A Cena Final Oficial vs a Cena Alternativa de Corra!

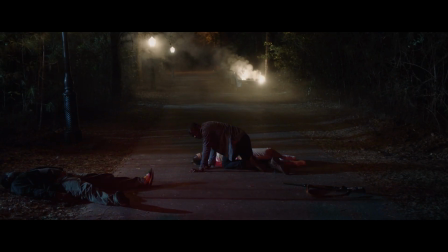A polícia chegou na cena e considera o Chris como um criminoso, levando ele para a cadeia.
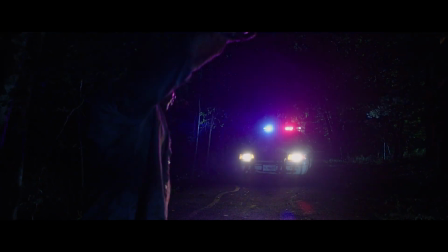Ele vai para a cadeia, ele é preso. E o seu amigo tenta conversar com ele ali depois.
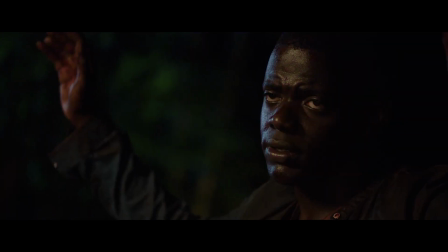Cara, o que aconteceu?
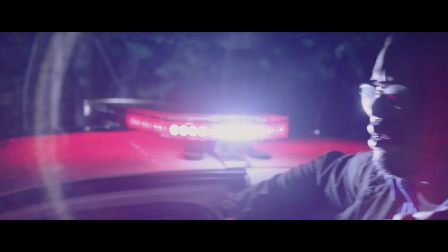E o Chris basicamente desiste porque ele sabe que não existe nenhuma coisa que ele possa dizer, não existe nenhuma justificativa que ele possa dar que vá tirar ele daquela situação.
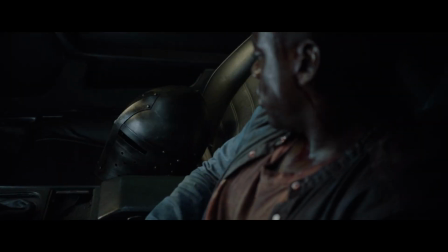E aí quando a gente pega e pensa na realidade dessas questões raciais ao redor do mundo todo,
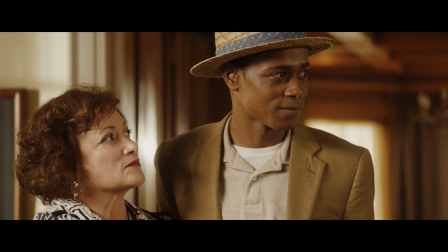a gente sabe que nos Estados Unidos isso é uma grande questão, assim como é no Brasil, e em vários outros lugares, o preconceito ele está presente e a injustiça também,
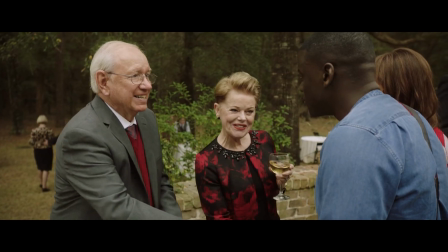e aqui no filme seria extremamente pessimista se a polícia tivesse encontrado ele porque de fato todos nós teríamos pensado acabou pra ele,
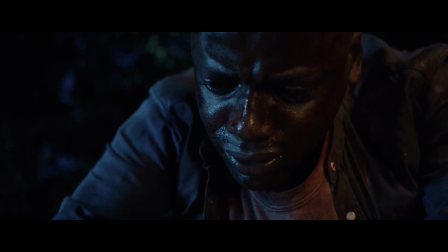ele não vai conseguir sair dessa situação, como é que ele explica toda aquela loucura pra outras pessoas ninguém vai acreditar nesse personagem então esse final mais pessimista ele traria uma mensagem também ainda mais clara pro público,
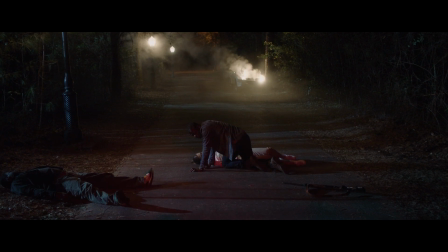mas eu não acho que que seria uma mensagem que levaria a gente a refletir tanto como o final que ele escolheu manter no filme.
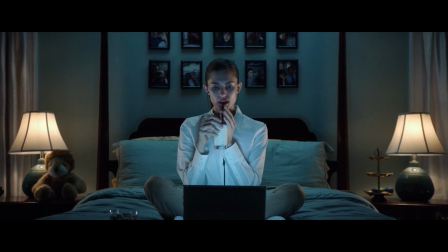É comum, pessoal, quando os realizadores estão fazendo as suas obras, e ainda mais em filmes, que tem um grande investimento,
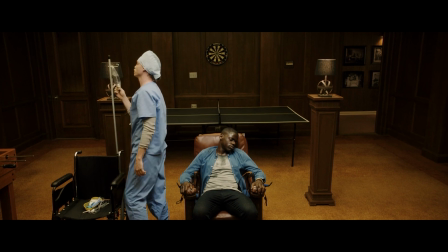quando o diretor, o realizador, ele não tem tanta certeza em relação ao final que ele quer utilizar,
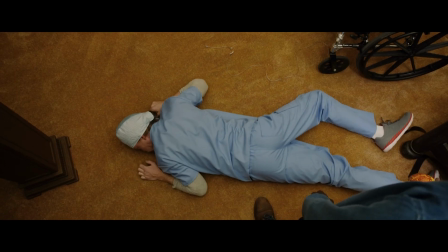ele acabou escrevendo dois finais diferentes e ele filmou esses dois finais e
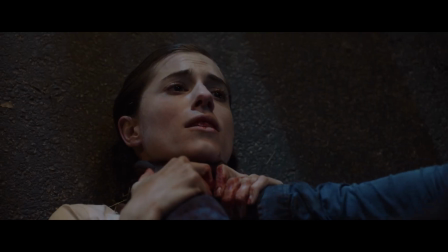fez testes com a audiência para descobrir ali quais reações eram mais potentes.
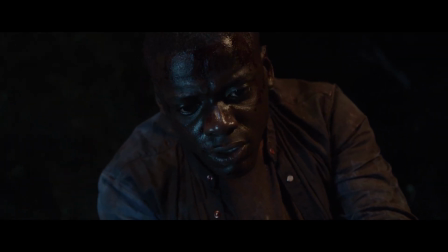Então ele tinha esse final alternativo que não foi utilizado e ele tinha também, é claro, esse final que ele utilizou.
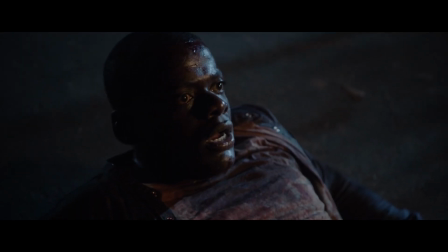Quando a gente analisa o final como ele é, uma das coisas mais brilhantes que ele nos oferece é justamente a sugestão.
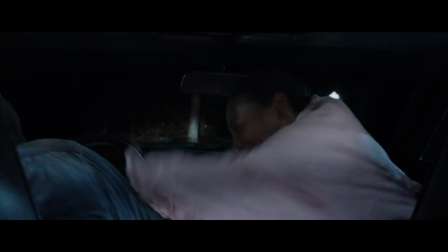Porque, vejam bem, quando a gente entra em corra para assistir esse filme, nós estamos sim carregados com as questões do nosso tempo.
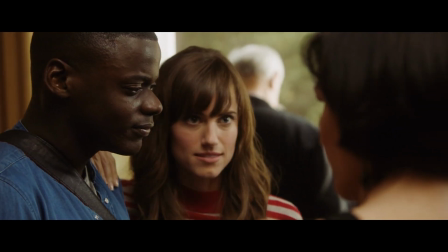Ainda que a gente possa pensar de formas diferentes,
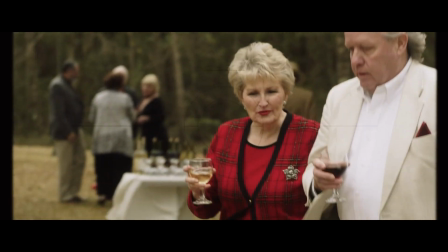ainda que a gente possa ter visões de mundo completamente diferentes ou até mesmo opostas, A gente sabe que é impossível ignorar a realidade à nossa volta.
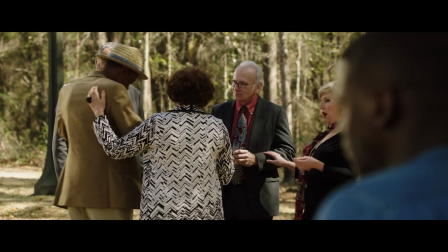A gente sabe que o preconceito está presente.
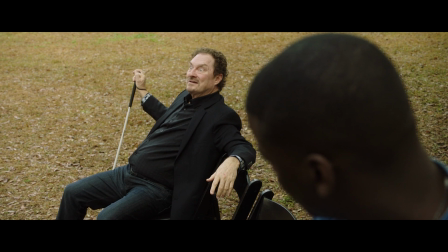É claro que existem pessoas que negam isso, e é uma pena que isso aconteça, mas elas têm consciência do debate, pelo menos, quando vão assistir esse filme.
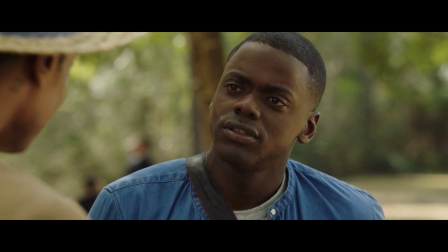Então, o filme inteiro vai provocando o público, ele vai mostrando, evidenciando questões para o público, que para alguns já era muito óbvio, para outros menos. E nesse filme, quando acontece todo aquele clímax final,
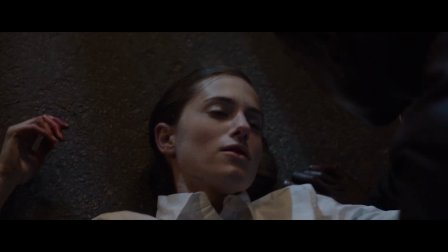quando ele consegue fugir daquela situação toda e de repente nós vemos as luzes da sirene,
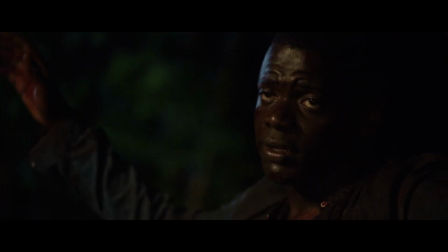vermelho e azul no rosto do protagonista, nós imaginamos que é de fato a polícia,
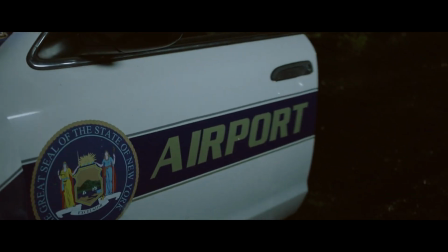então nós imaginamos todo aquele final que nunca foi utilizado no filme, nós já imaginamos ali, nós já trazemos toda a nossa expectativa, a nossa carga, já pensamos, Esse cara tá ferrado, esse cara nunca vai conseguir explicar o que acabou de acontecer,
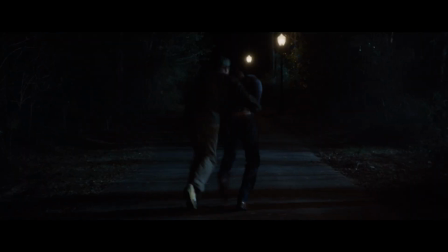não é possível que depois de ter passado por tudo isso, depois de ter passado pelo preconceito,
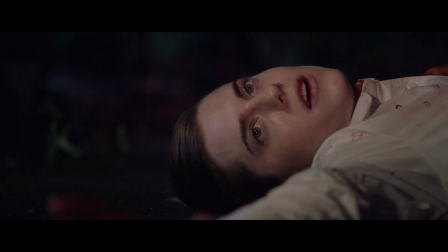ter sido enganado pela pessoa que ele amava, ter passado por todos os traumas que a gente viu até aqui dentro do filme,
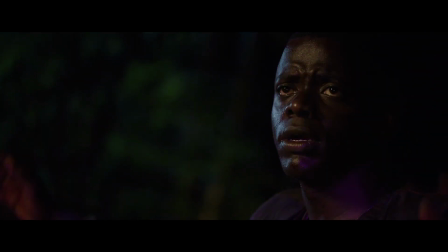ele ainda vai acabar na cadeia, o mundo é muito injusto e aí de repente a gente vê que é o amigo dele que tá ali, o amigo dele chegou e ele vai conseguir fugir.
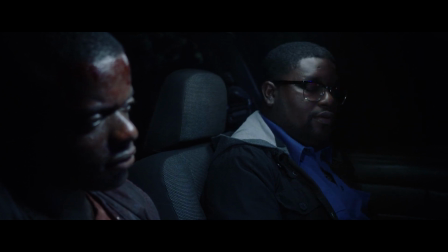O que seria um final bastante otimista comparado ao outro. Mas é o final que abre mais reflexão no meu ponto de vista.
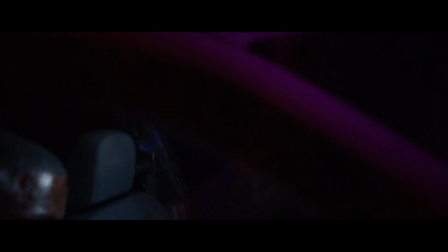Porque quando eu assisti ao filme e eu vi as sirenes, eu imaginei o outro final.
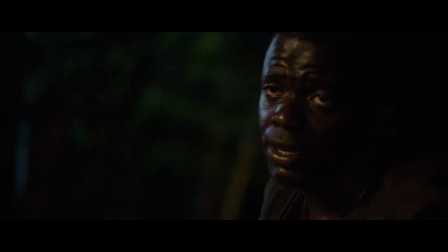Então o impacto que o filme causou na minha mente comparando com o que acontece no mundo real.
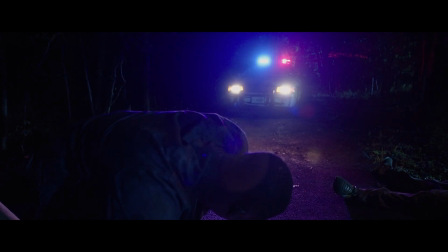Foi maior quando ele não mostrou aquilo tudo, mas ele abriu espaço para que eu imaginasse.
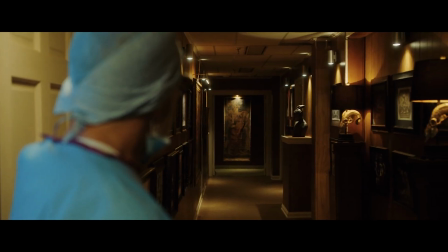Essa é uma coisa que eu falo bastante com vocês aqui no canal, né pessoal? Que uma das estratégias mais poderosas pra você assustar o público ou fazer o público
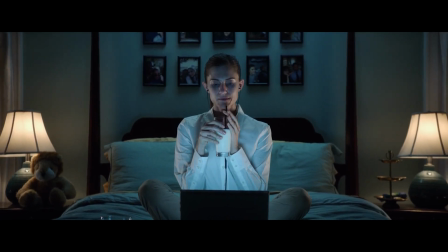refletir É justamente não mostrando tudo É você colocando o público pra pensar,
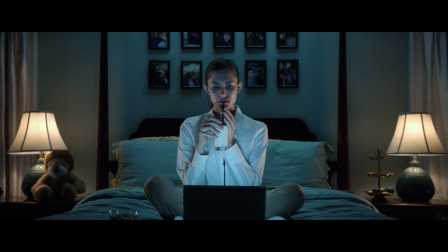você dando espaço pra nossa mente Porque a mente humana,
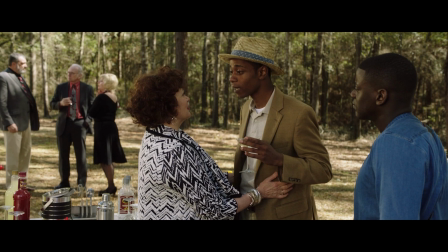ela é profundamente poderosa, imaginativa E que nos leva pra diversos lugares imediatamente Quando você mostra as sirenes,
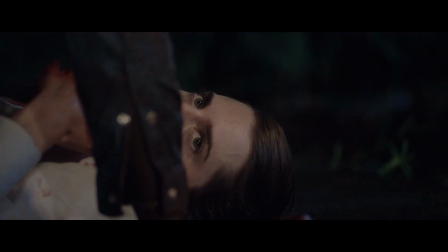nós como público já desenhamos na nossa cabeça o final completo A gente já imagina o que vai acontecer
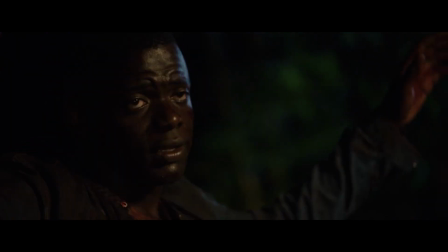com ele A gente já imagina que ele vai passar por todas as injustiças possíveis e que vai
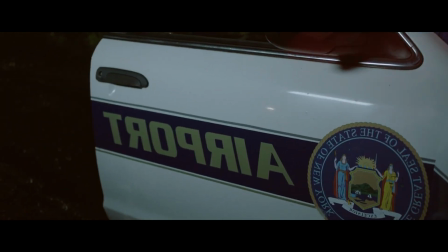ser uma pena porque a gente acompanhou ele e a gente sabe que ele é inocente.
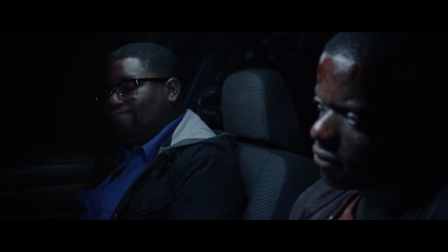Só que aí, quando é o amigo dele que está ali, nós temos aquele certo alívio.
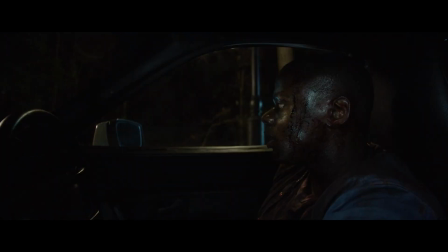É uma estratégia muito parecida com a bomba de Hitchcock, onde você leva o público justamente para esse suspense gigantesco,
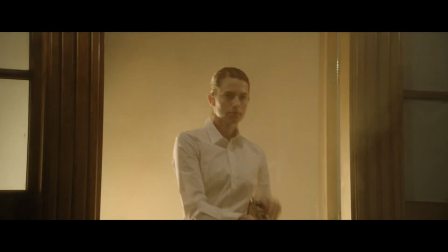mas o próprio Hitchcock dizia, você não pode explodir a bomba, porque senão o público vai sair sobrecarregado do cinema.
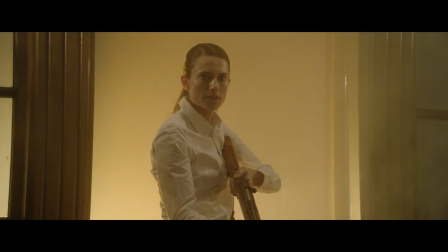E seria exatamente isso que a gente sentiria com o outro final. A gente ia sair super sobrecarregado.
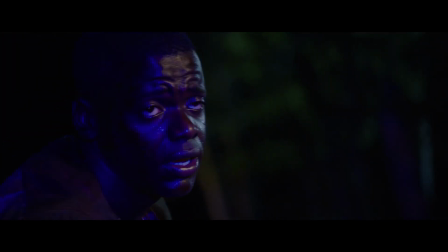O filme ia ser muito mais pessimista, ele não ia ter um impacto tão poderoso como ele tem com o final que tem.
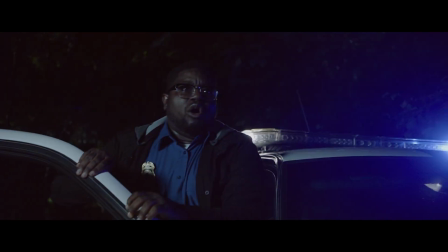Porque é um final bem mais otimista,
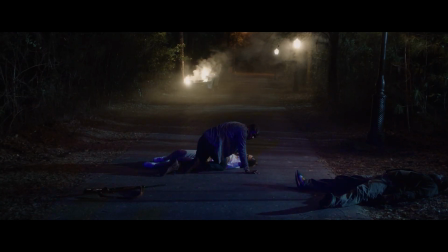mas que ao mesmo tempo não deixa a gente esquecer da reflexão que a gente acaba tendo naturalmente quando ele vê as sirenes.
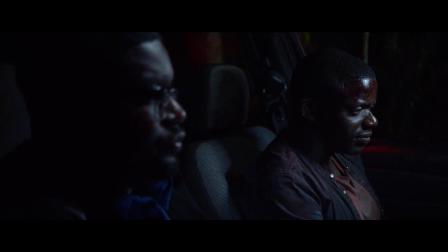O seu amigo aparece lá, ele está salvo, eles vão conseguir fugir dali, está tudo certo nesse ponto de vista, mesmo que o cara tenha acabado de fugir de uma situação maluca.
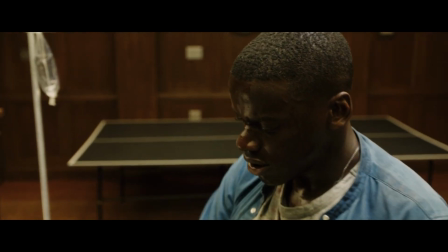E é algo que segue as convenções do gênero do terror. Geralmente nós temos filmes da Final Girl Aqui nós tivemos o Final Boy Ele conseguiu
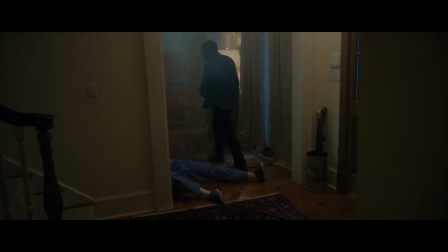fugir naquela situação toda Mas o interessante é justamente Essa sensação de que se
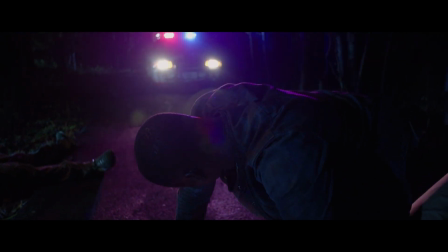fosse Outro final a gente Já teria consciência total Do que aconteceria
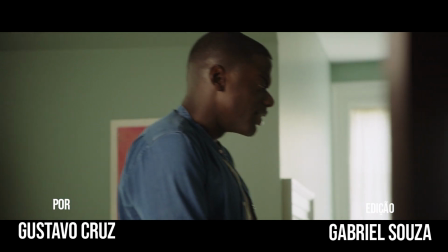com esse protagonista Então sugerir muitas vezes pode ser Mais interessante do que cravar
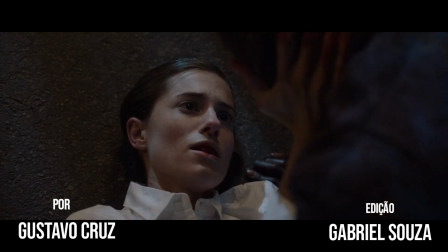Uma realidade, que foi o que o Jordan Peele fez Aqui, esse é um baita filme Um baita roteiro,
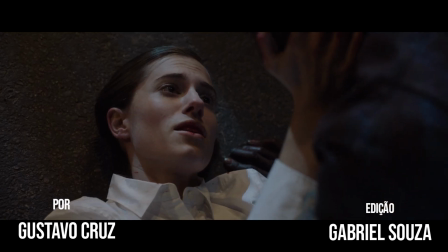eu espero que vocês tenham gostado Desse episódio pessoal e a gente se encontra No próximo Obrigado.